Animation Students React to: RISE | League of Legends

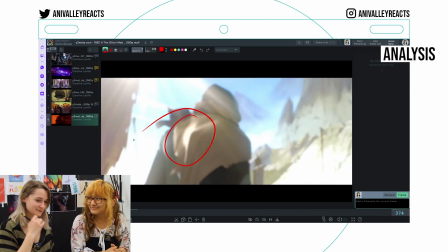(4:08)
I'm scared to say like a name and then people will be angry in the comments. and there's a lot of aggression and like upbeat and it gets you really hyped for the world championship. And it fits the action of the champions fighting with each other. A lot of glare, overexposure.
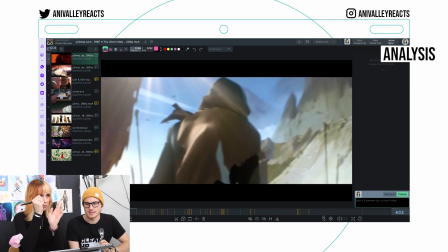(4:23)
And a lot of moving as if somebody was holding a camera really badly. It goes a bit motion blurry and then it goes crazy.
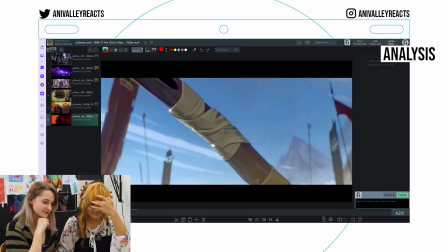(4:30)
It's really nice how they really make you feel like you're there. That's a very pretty stone.
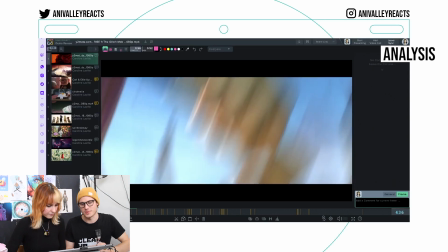(4:35)
I love the painterly style. The textures are super cool. Look at the texture in here. This is all painted.
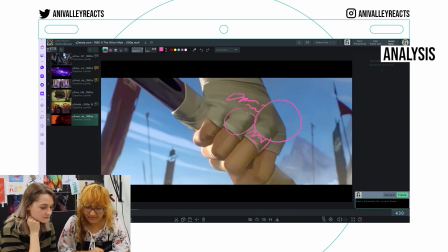(4:41)
There are generated shadows here, but these ones are like painted on. The compositions are nice too.
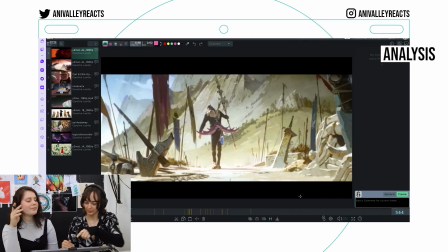(4:47)
It's really nice that everything is like slightly tilted, like apart from this frame also makes it more dynamic.
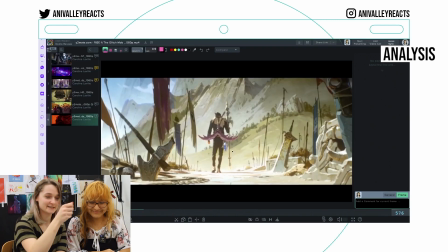(4:52)
You know, he's going upwards because all of the things are pointing upwards, like the mountains are doing like this shape. These also go this way. So it's kind of foreshadowing that we're going into the mountains, I guess.
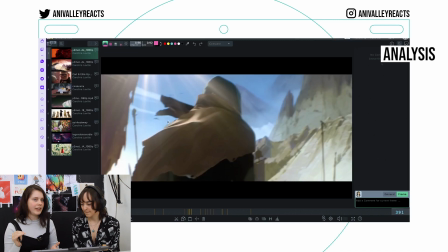(5:04)
This is the beautiful thing about animation. You know that in every shot they thought about how to stage the thing so this mountain is not accidentally there he looks so
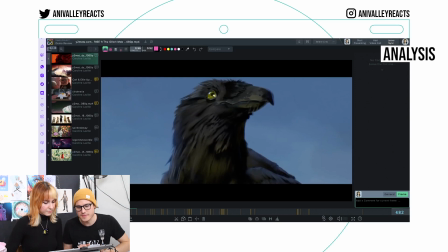(5:16)
nice that's more like hair than feathers it looks like it's a wolf with a beak
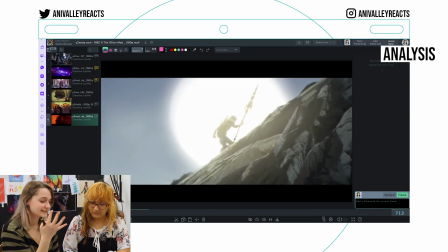(5:21)
i like it i like that flare the heat of the the sun his legs
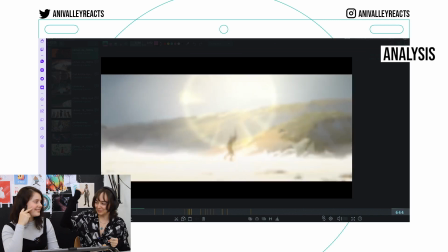(5:26)
are wobbly because of it and also like how he picks up the thing like on the beat oh it's so satisfying it's so cool the shine on the glasses it's like
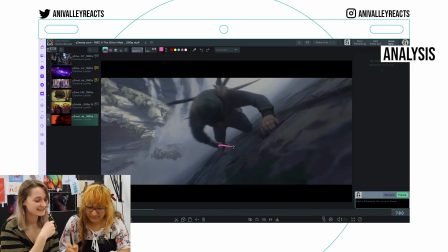(5:34)
the anime guy thing how his hand goes like from here two frames four frames already up here and that makes it look
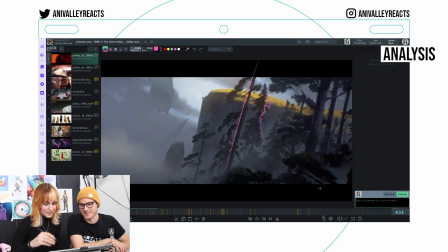(5:42)
like that's really fast alpine trees yeah and i love them yeah they are call me swiss but is it the elements on purpose
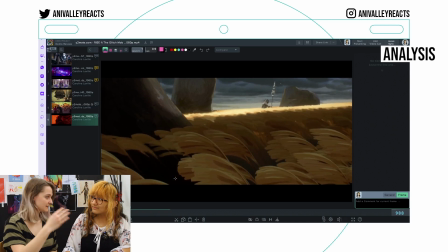(5:50)
they started with like earth and like at the bottom and now it's like really windy on the top they are not doing much though right they are like ice and the fire you notice all the there's like you know the technical stuff i know the
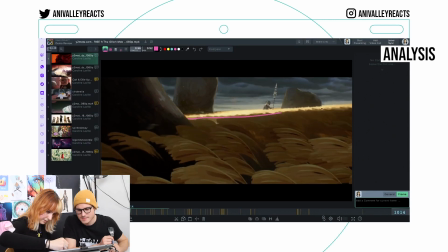(6:04)
conspiracy that's so nice when you have this little slither of light where you have your little character and
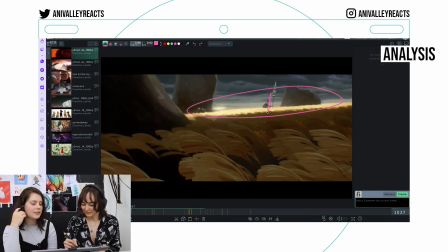(6:10)
the rest is just darkness they highlight him and then the other guy coming out from the shadow even like
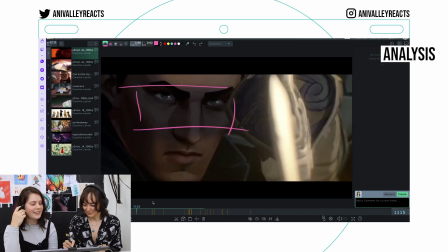(6:16)
his eyes are like locked by yeah yeah oh I didn't see that guy when
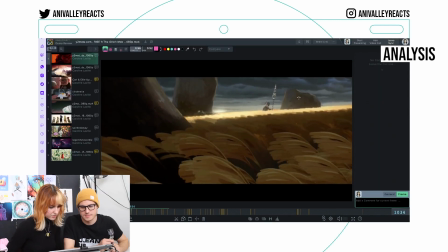(6:21)
did he come into play or was he always there you just lifted his thing he just yes oh
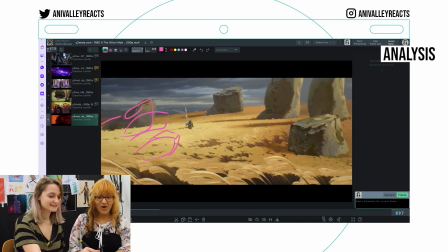(6:25)
my god that's a hand that's like here's the thumb oh here yes the thing the thing I don't know what
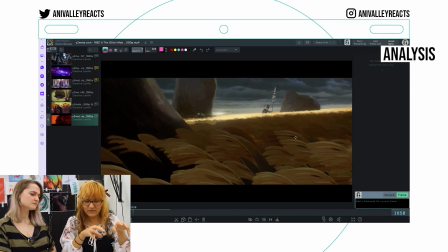(6:34)
they're called, corn? Weeds? They were not moved individually. There is no settling in and out of like going up and down.
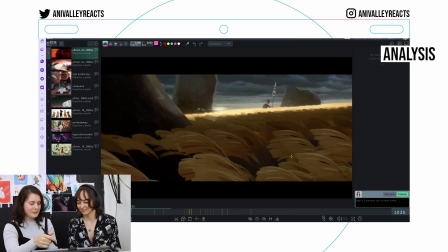(6:41)
Everything is kind of spaced the same. Especially here, you can see how uniformly they move.
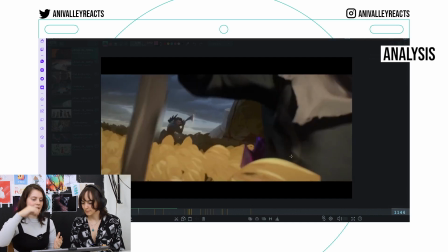(6:47)
It's all like in a wave and very computerized, very sinus curvy. Oh, he has been pierced.
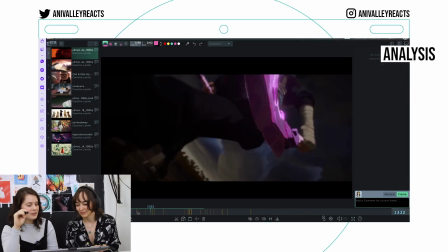(6:54)
Yes. Oh, holy shit, yeah. Hadouken. Super dynamic angles, like this is so tilted.
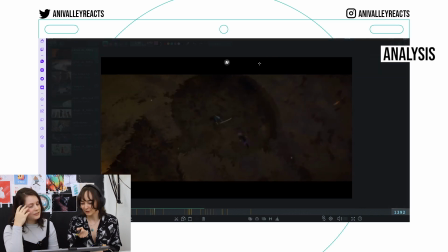(7:00)
But it works so well because the focus is on the wet and... Here again with the contrasting colors with yellow and purple.
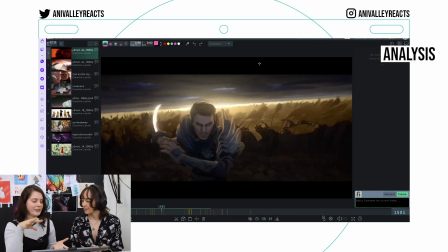(7:06)
Portiche really loves to do that. Yeah, their visual style has started from so early on.
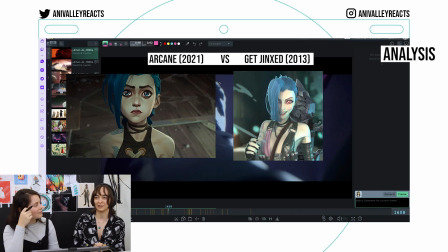(7:12)
It's really nice to see how they evolved in general. Like when you look at Get Jinx, they're like little glimpses of their style.
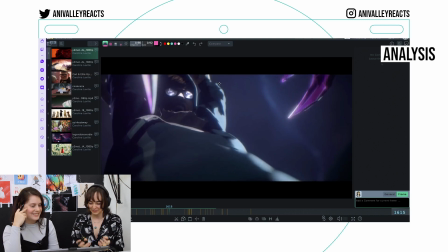(7:20)
And like it's so awesome to see how much they like evolved it. Oh, that's so cool.
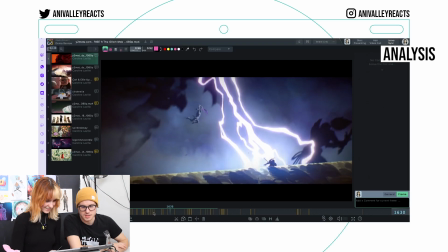(7:25)
I love that shot. Reflections can do so much in storytelling. Oh, that's so nice!
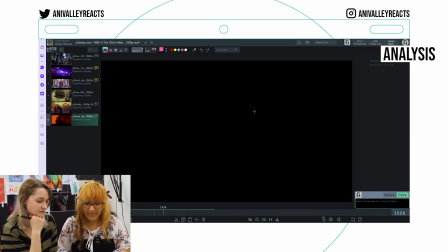(7:30)
They drew all of this in 2D. But it just turns white, that's so cool. And then it cuts through, and the white inverse is the color.
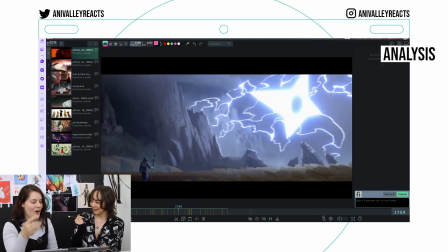(7:38)
These transform into birds. Bats, because it's vain. Yes, bats, it's the arrow.
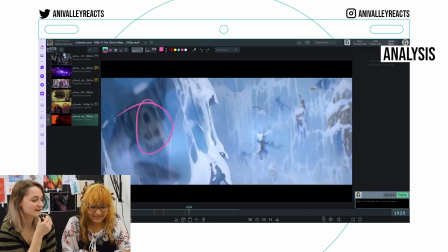(7:45)
That's so cool! This homeboy is dead. This is fucking scary. Because you don't realize it at first. Does it change focus? Yeah, it does. First it's like on here. So technically we should be seeing this first.
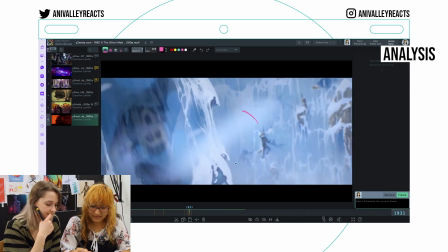(7:56)
You're still watching here, right? we had our eye on here and then we kind of go to here because this one here moves i really like the cut on action this
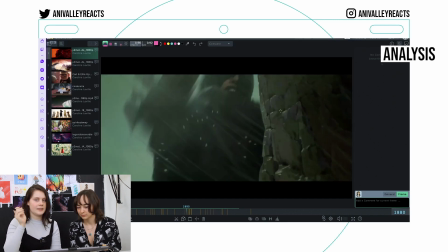(8:04)
feels so smooth even though color changes drastically but still because it's caught on the movement it feels more smooth it is so
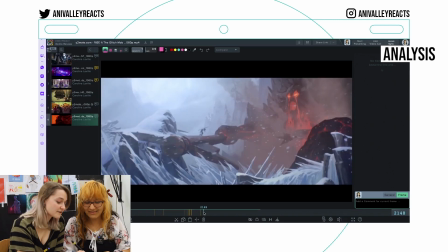(8:13)
pretty dude everything could be like this you could print this out that's the kind of world building that's really intriguing because
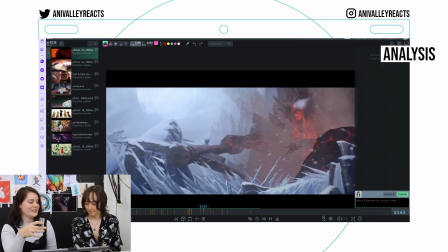(8:19)
they don't explain why the mountains look like this it's just like it adds to the feeling that you have of the world,
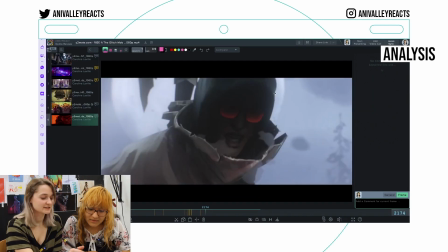(8:25)
how grand it is. So it doesn't need explaining. Like the reflection in the glasses is already red because he's looking at the wall.
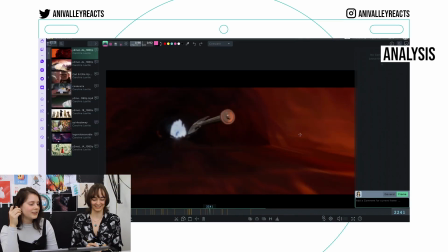(8:31)
Yeah. Imagine doing this in 2D, this would be horrible. Because you would have to draw the background for every frame.
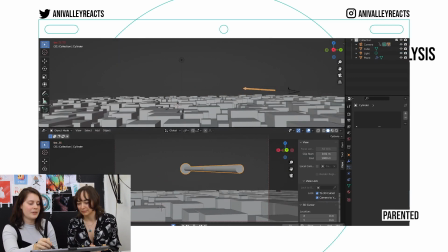(8:39)
But here you can just parent the camera to the arrow and say like follow the arrow.
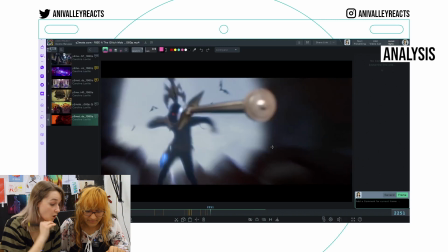(8:44)
Did we see his glasses breaking in one of these impact frames? Oh yeah. This is oh oh and there's another one of those.
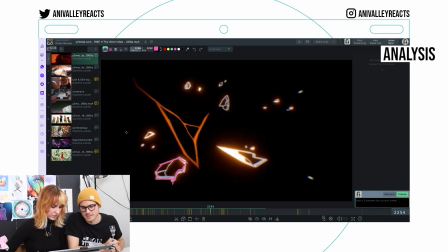(8:50)
That was cool. Oh, that's cool. From this... And that's the glass. ...3D animation. That's actually a smart thing to do.
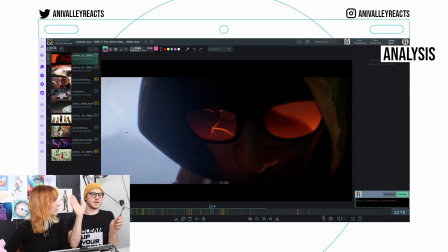(8:56)
Like, we did that in our animation. We have, like, 3D animation. In an impact frame, we just put in, like, a 2D drawing.
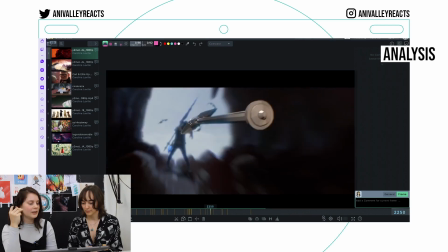(9:03)
It makes it look like there's more of an impact. Yeah. Like, even though it's one frame and you don't see it per se, you feel the impact more.
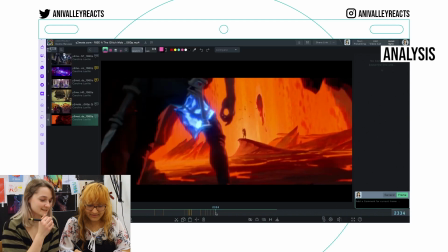(9:11)
I love, like, the blue inside of the orange. The contrast. It's really cool. Run cycle.
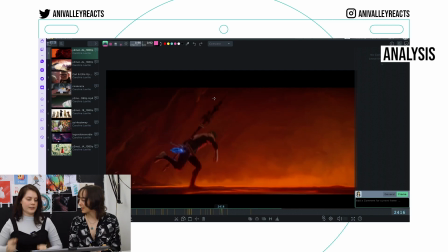(9:18)
It's so drastic how much he's leaning forward. He doesn't go like this, he goes like this because he's ready to fucking punch.
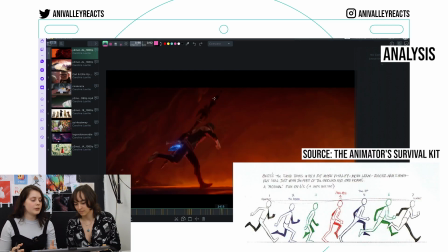(9:27)
And also he like sort of like stumbles, like it's not very controlled. Yeah, the cool thing about it is that you have the contact pose and then contact pose again.
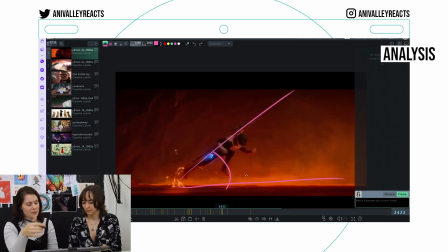(9:34)
So you have a cycle. You could just repeat it, but they took the effort of customizing it. This contact pose here doesn't look the same as here. He's full on sprinting now.
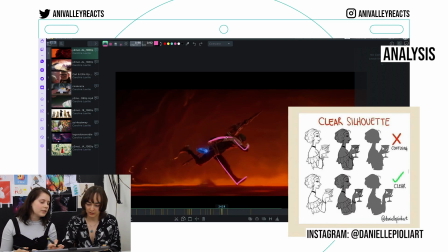(9:44)
But also pose clarity. You see his arm but you also see his behind arm. It's like very clear.
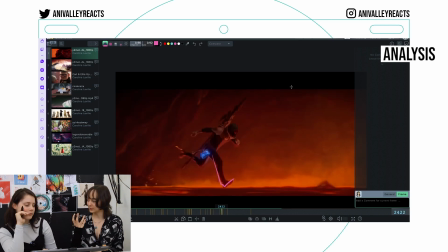(9:50)
I guess in 3D it's probably harder to do clear poses. In 2D you have to control and you can like draw it however you want.
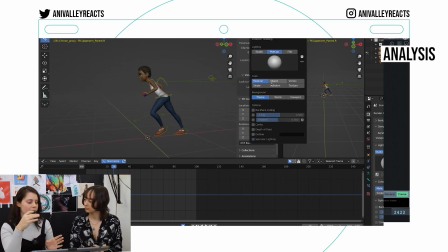(9:57)
Yeah definitely. The silhouette is driven by your model. There are modes where you can just only show the silhouette so you can check all the time if your silhouette is nice.
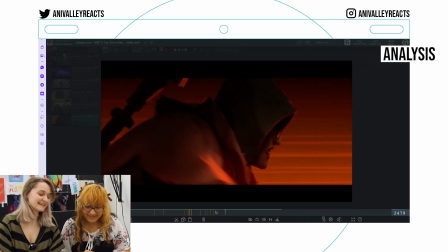(10:05)
It's just like you have to think of it. That's so cool. I love this weapon. Hand animation.
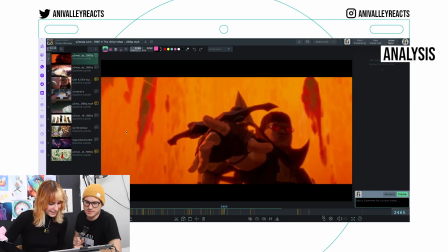(10:11)
Wait, did his finger elongate? Oh, it did. It does kind of look like a stretch.
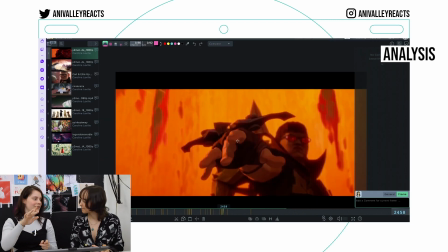(10:17)
The little overshoot and then back with his finger. Here, here, and then at its most extreme position, staying here and then going back a little bit. So it really gives the impact of it. He pushed down so hard. Animating fingers.
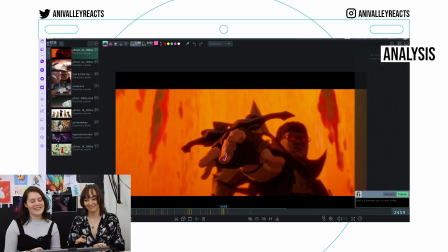(10:33)
I am... No, in 3D it sucks too, let's be honest. You have a joint here, a joint here, and a joint here.
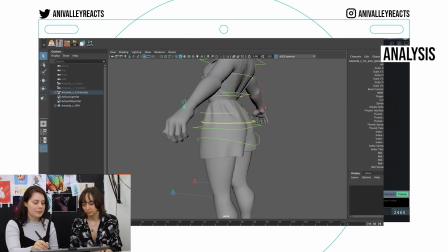(10:41)
There are drivers usually on the whole hand and it makes this pose with the fingers. But like because our hand in movement, it never goes perfectly like this, so you always have to go in and like animate it individually, make it more nice.
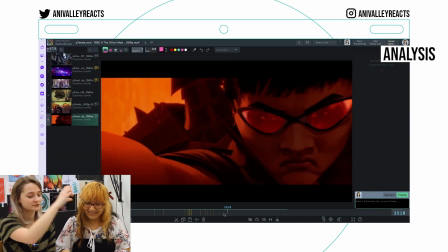(10:56)
Is there also an anime thing when they draw like speed lines behind the character? Yeah, those are the...